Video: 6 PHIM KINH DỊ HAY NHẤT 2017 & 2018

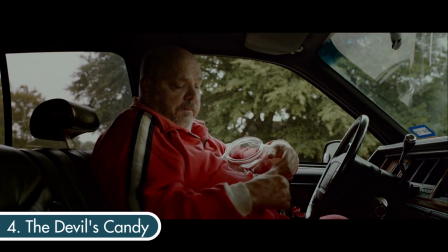740s
Khi tuy anh khiến khán giả phải ghê sợ mỗi lần xuất hiện, nhưng vẫn thể hiện được một cách tinh tế những phần tốt còn sót lại trong mình.
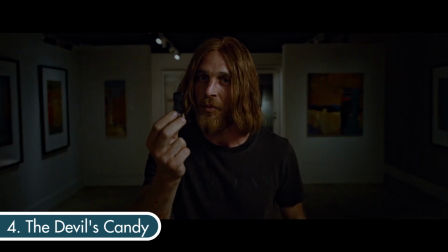746s
Và sự kết nối của người xem với tất cả các nhân vật như vậy là lý do mà phim lôi cuốn ngay từ những giây phút đầu tiên,
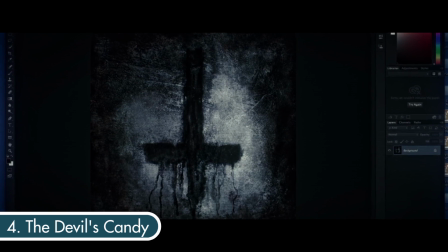752s
và là lý do mà bầu không khí u ám của phim lại đáng sợ đến như vậy. Cho nên, nếu không chỉ muốn một trải nghiệm ma quỷ đầy sợ hãi,
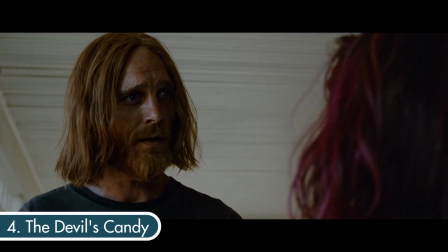758s
mà là cả một phim về tình cảm gia đình và lòng tốt giữa con người với con người, thì hãy xem ngay The Devil's Candy nhé!
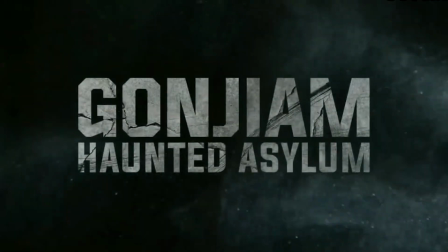765s
Gonjiam, Haunted Asylum.
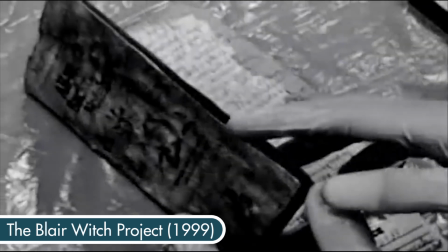768s
Found footage là thể loại phim với phần quay phim được trình chiếu dưới dạng các đoạn video được tìm thấy hoặc được quay bằng các thiết bị quay phim cầm tay hay máy quay an ninh.
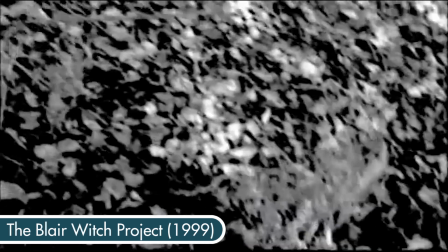776s
Thường được biết đến là một nhánh nhỏ của thể loại phim kinh dị,
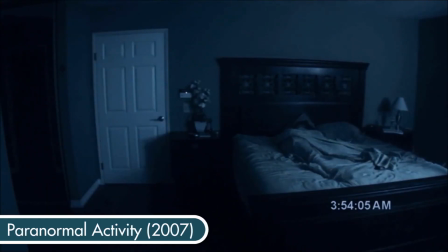779s
nhưng với sự thành công của những phim như The Blair Witch Project hay gần đây hơn là hiện tượng Paranormal Activity thì càng ngày càng có nhiều bộ phim found footage được cho ra đời.
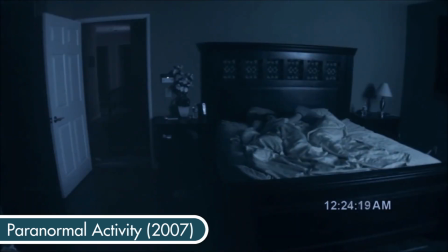788s
Bên cạnh những tác phẩm xuất sắc, cũng có một số lượng không nhỏ đã không thể phát huy được sự hấp dẫn của thể loại này bởi với những đặc trưng của found footage như các cảnh quay chất lượng thấp,
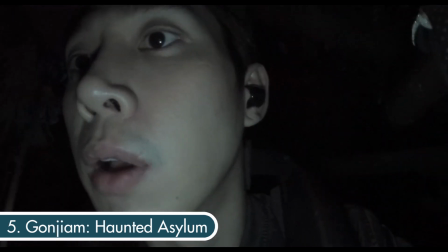796s
hiệu ứng zoom của máy quay cầm tay. Nếu được thực hiện không tới, sẽ không những đem lại cảm giác chân thực khi xem mà chỉ làm khán giả cảm thấy nôn nao, khó chịu và mất tập trung.
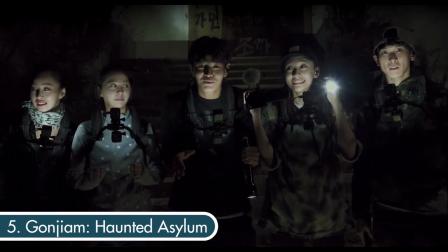804s
Không đi vào vết xe đổ đó, tác phẩm kinh dị Hàn Quốc của năm 2017,
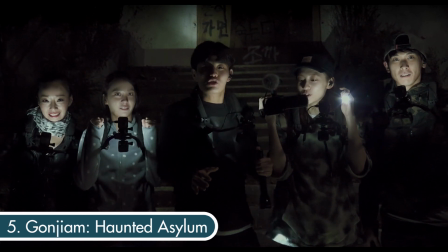808s
Gonjiam Haunted Asylum, xứng đáng được cho vào danh sách những bộ phim found footage đáng sợ và chân thực nhất.
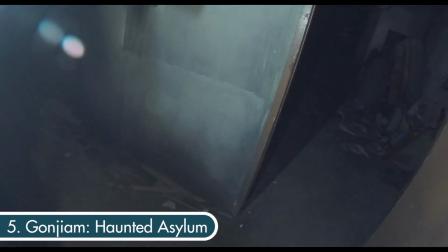814s
Bộ phim lấy bối cảnh ở bệnh viện tâm thần Gonjiam, một địa điểm có thật đã được CNN liệt vào danh sách 7 nơi kinh khủng nhất hành tinh.
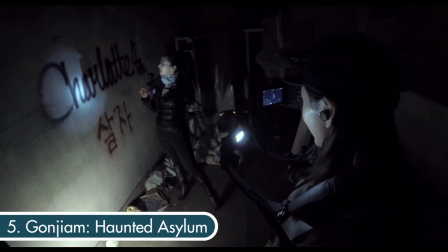821s
Bị đóng cửa sau vụ tự tử hàng loạt của toàn bộ 43 bệnh nhân cùng với sự biến mất bí ẩn của giám đốc bệnh viện, đã xuất hiện vô số tin đồn về sự tồn tại của những hồn ma,
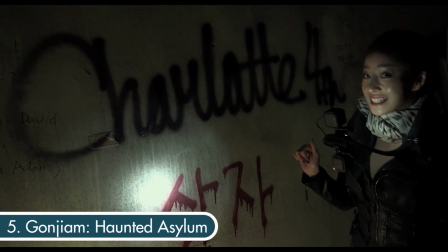830s
cũng như rất nhiều các sự kiện đáng sợ đã xảy ra tại đây.
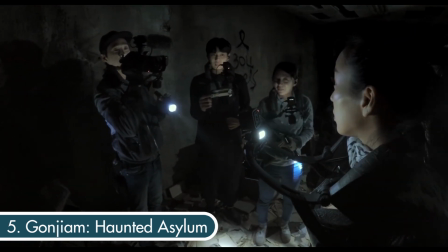833s
Nội dung phim xoay quanh một nhóm 7 người, gồm 4 chàng trai là thành viên của Horror Times, một chương trình truyền hình thực tế chuyên giải mã những hiện tượng ma quỷ bí ẩn,
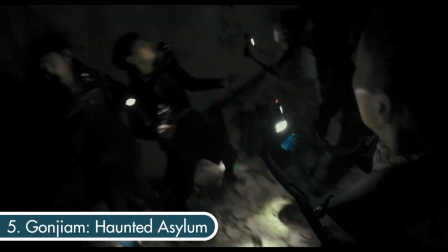841s
và 3 cô gái là những ứng viên may mắn trong một cuộc tuyển chọn trực tuyến.
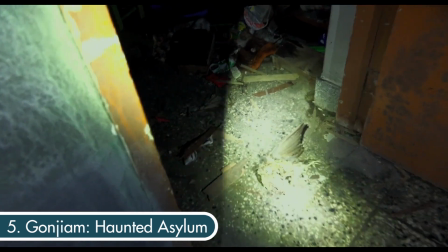845s
Họ quyết định sẽ cùng nhau đột nhập bệnh viện để khám phá sự thật của những tin đồn về những sự kiện đã xảy ra tại đây,
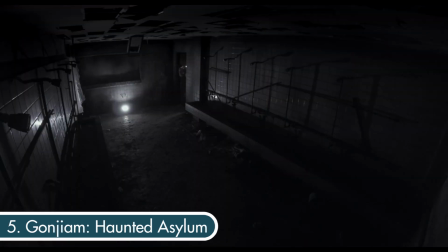850s
đồng thời sẽ phát trực tiếp toàn bộ quá trình trên Internet nhằm mục đích lôi kéo người xem để kiếm tiền.
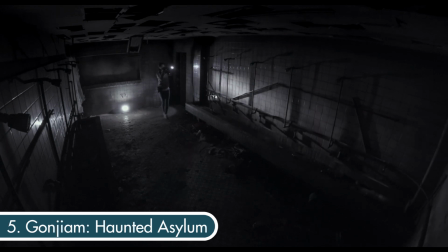856s
Hàng loạt máy quay an ninh được lắp tại sảnh, máy quay GoPro quay cận mặt từng thành viên,
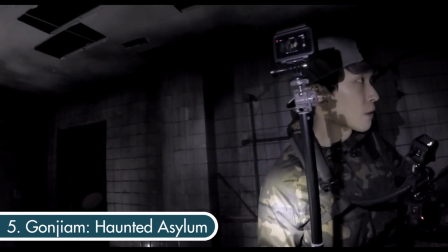860s
cùng với máy quay cầm tay, máy quay 360 độ, thậm chí là cả drone cho các cảnh headshot.
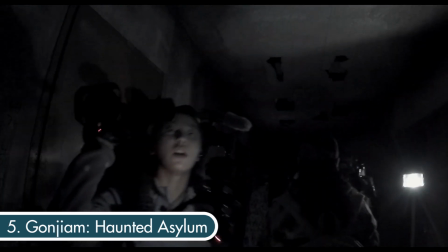865s
Hiệu quả của thể loại found footage được phim tận dụng một cách tối đa, làm người xem có cảm giác như một thành viên trong nhóm bạn khám phá những gì kinh khủng và nền tối nhất của Gonjiam.
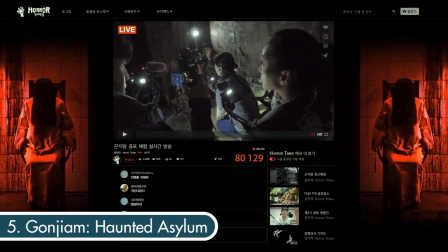874s
Phim không quá vội vã đi vào những màn hù dọa, và chỉ đến phút thứ 25, nhóm bạn mới chính thức có mặt bên trong bệnh viện.
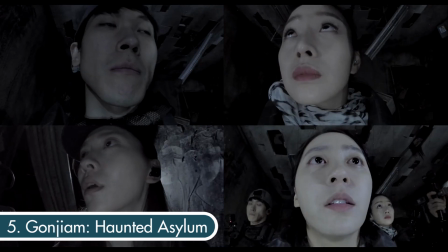879s
Tuy nhiên, những phút đầu là vô cùng quan trọng cho việc giới thiệu nhân vật và xây dựng kết nối giữa họ.
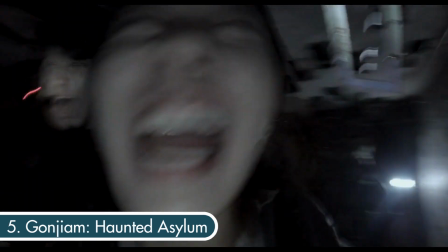884s
Và khi đã vào trong thì an tâm đi. Độ cứng rắn của các bạn sẽ được thử thách một cách nhanh chóng, bởi mọi thứ sẽ diễn ra càng lúc càng kinh khủng và điên loạn.
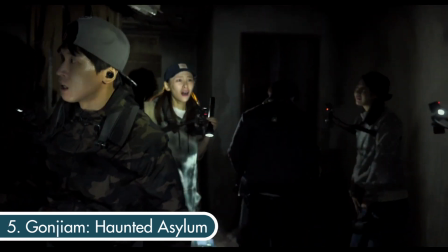891s
Đặc biệt là 20 phút cuối phim sẽ là những phút mà nếu yếu tim thì bạn sẽ phải che mắt, bịt tai nếu không muốn quá sợ hãi.
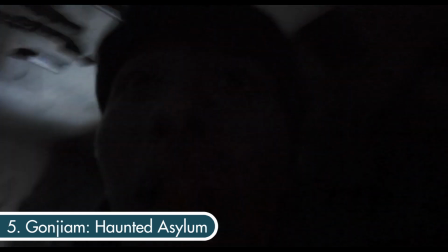898s
Xuyên suốt 94 phút, phim gần như không sử dụng nhạc nền và phần âm thanh được thiết kế như thể mọi thứ đang diễn ra ngay bên tai người xem, khiến cảm giác sợ hãi càng trở nên chân thực.
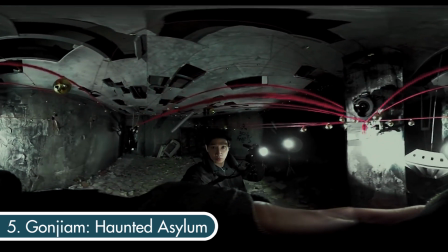906s
Về mặt hình ảnh, phim mang một màu xanh xám lạnh lẽo, tạo nên một không khí u ám, ám ảnh đến rợn người.
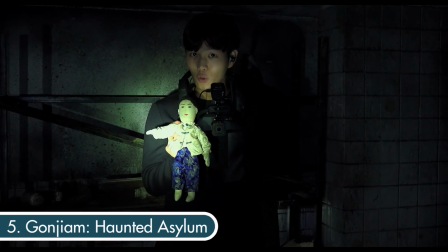911s
Trong phần lớn thời gian của phim, ánh sáng duy nhất trong khung hình chỉ là ánh đèn pin trong bóng tối mịt mù, khiến từng căn phòng, hành lang của bệnh viện càng trở nên hun hút,
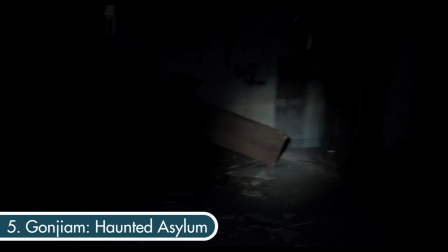919s
ghê rợn.
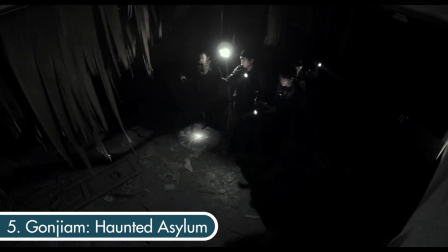920s
Cuối cùng, nếu là fan của thể loại found footage, hay chỉ đơn giản là bạn muốn có một trải nghiệm xem phim cực kỳ đáng sợ, thì hãy xem Gonjiam Haunted Asylum ngay đi, các bạn sẽ không thất vọng đâu. The Ritual. The Ritual hay Nghi Lễ Tế Thần là một bộ phim kinh dị của Anh do đài Netflix phân phối.
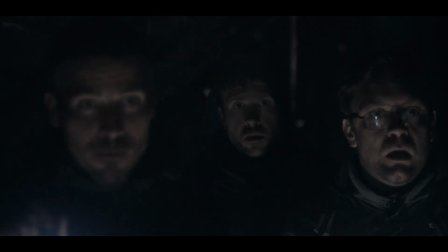937s
Phim do David Bruckner đạo diễn, người từng khá thành công với các tác phẩm như The Signal năm 2007 hay VHS năm 2012.
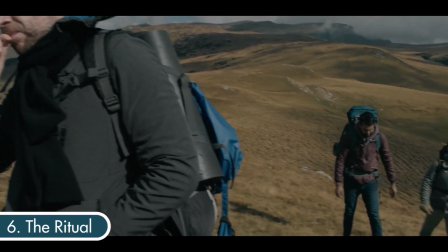944s
The Ritual theo chân một nhóm 4 người bạn là Phil, Dom, Hutch và Luke du lịch đến Thụy Điển để tưởng nhớ Rob, thành viên thứ 5 đã qua đời trước đó của họ.
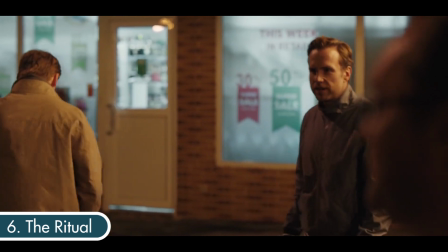953s
6 tháng trước, trong một đêm đi đàn đúm, Rob đã miễn cưỡng theo Luke đi mua thêm rượu để rồi chạm trán hai tên cướp trong cửa hàng.
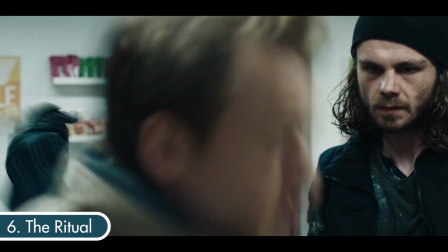959s
Khi Rob bị chúng trấn lột và cuối cùng là giết chết, Luke đã chỉ biết núp sau kệ để đồ.
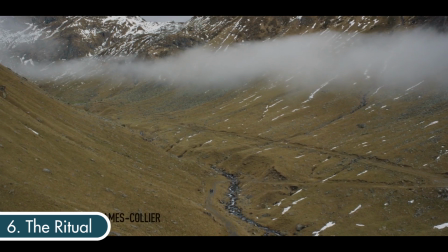964s
Đi trên cung Sliden hay đường mòn của vua trong công viên quốc gia Sarek, Thụy Điển là việc cuối cùng mà Rob đã gợi ý cả nhóm đến làm ngay trước khi anh chết.
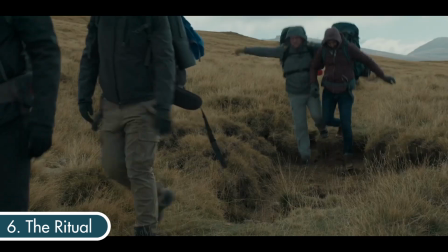972s
Trong chuyến đi, Dom bị chặt cổ chân và điều này khiến cả nhóm phải tìm một con đường khác ngắn hơn để đến thành thị.
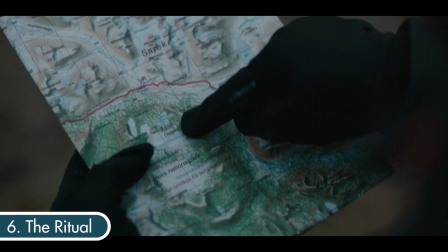978s
Hutch đọc bản đồ và gợi ý rằng họ nên rời đường mòn và đi xuyên qua một khu rừng.
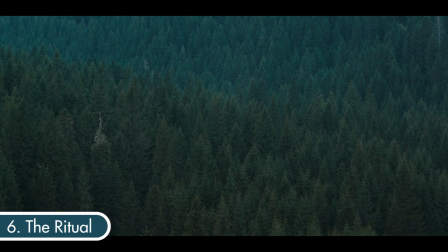982s
Thế nhưng, đường đi chẳng thấy dễ dàng, thuận hơn bao nhiêu khi họ liên tục gặp phải những thứ bí ẩn trong khu rừng Bắc Âu này.